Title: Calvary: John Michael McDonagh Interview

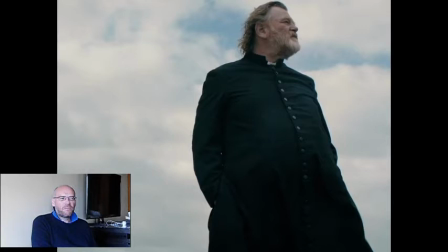3:12 primarily i'm trying to tell an entertaining story right and i feel that if you overanalyze what you're doing and what your themes are it becomes sort of an intellectual exercise rather than being sort of pure drama this is a remarkable portrait of a
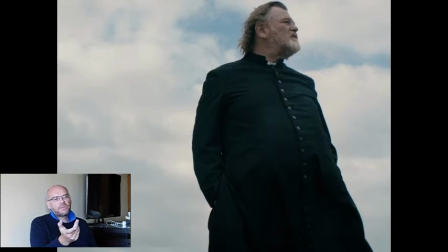3:27 priest in the context of the pedophile scandal yeah well what see what we're doing now is trying to upend that so instead of you know following a bad priest in a story you're following a good genuinely good man so a
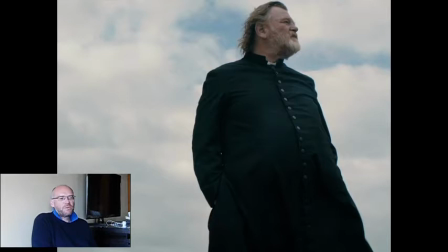3:40 good priest so but it's very difficult to kind of drive a narrative forward with people who are good you know usually it's
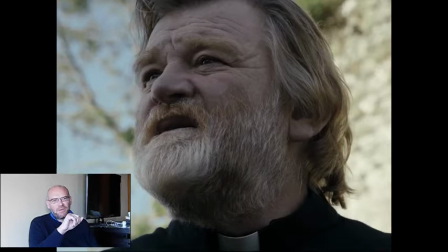3:48 anti-heroes or villains who drive narratives forward so what my conclusion was we'll have a good man we'll have everyone in the village to be not i wouldn't they're not bad but they're you know they've got a lot of human foibles let's say they're very eccentric characters and so it's kind of they
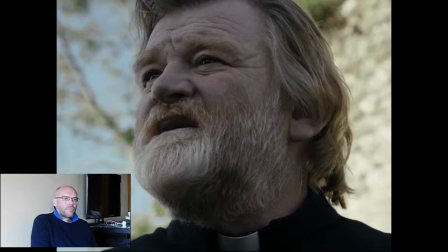4:03 drive the story on and he has to react to what they're throwing at him i guess in a way you like doing this you like mashing genres together at the same time respecting conventions while you're up turning them at the same time here you have a protagonist who really
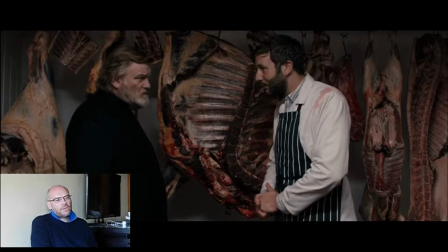4:21 doesn't as you say drive the story forward it's everyone else who does that yeah and so you've got that as a basic foundation to the movie and you and you're
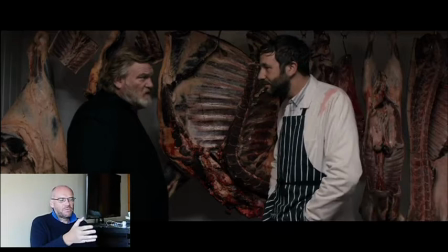4:29 flip-flopping between very dark comedy and then
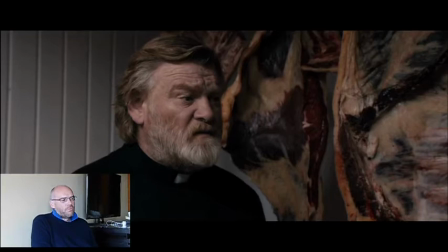4:34 very dark drama and sometimes within the same scene it goes back and forth I think trying to, you know,
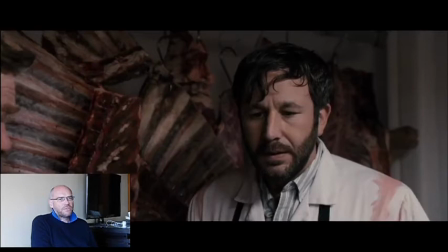4:41 wrong-foot audiences' expectations goes even to the point of casting actors who are more known for doing comic roles,
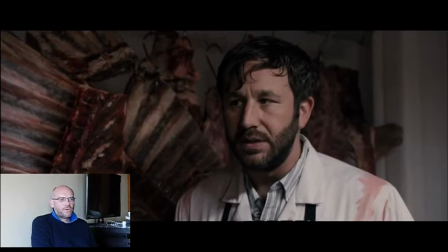4:49 people like Chris O'Dowd and Dylan Moran. So the audience is expecting a kind of, oh, we like this guy, he's really funny, and then they come out with something very dark.
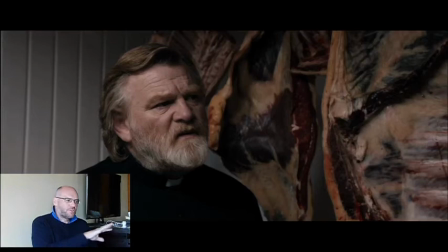4:59 So you're trying to wrong-foot them in that way as well. So it's not just a story, it's kind of everything.
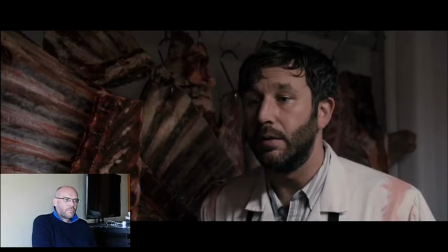5:04 Is there a plea in this film for people to keep the faith despite what's happened,
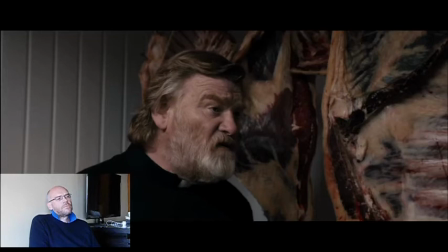5:12 making the point that you can't tar all priests with that one brush?
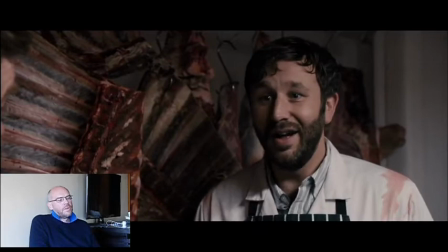5:18 It seems to be something that comes across in the film. I don't know if it's intentional. I think it's not about keeping religious faith.
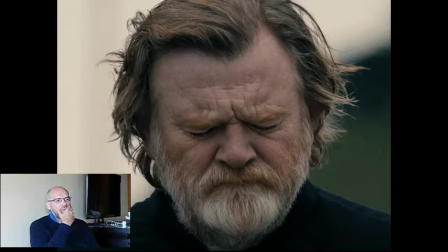5:27 I guess I'm saying once faith is gone, that doesn't mean that the world is a better place. if you're left with nothing to me it's a film about respecting individuals and whatever their beliefs are or non-beliefs are so it's more about that rather than
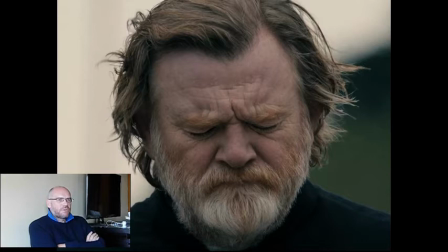5:43 saying yes it's a great thing to believe in an organized religion because i don't believe that is it a catholic film uh no because it should appeal to atheists as much as it appeals to anyone who's religious i think it's an an anti-authoritarian film rather than an anti-religious movie.
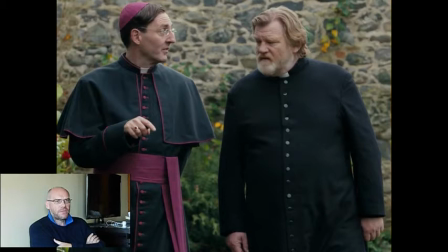6:02 You should be able to go in. Anyone with any faith should be able to go in and get something out of it. And anyone who has no faith at all should be able to get something out of it. That was my intention when I was writing it. What do we read into the fact that the priest actually stays in the town? It's a very important point that he's given this threat to his life.
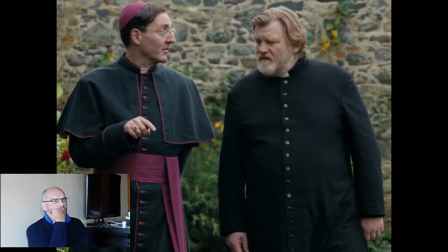6:21 He doesn't run away. He doesn't get the police onto it. It's almost like he's accepting his faith.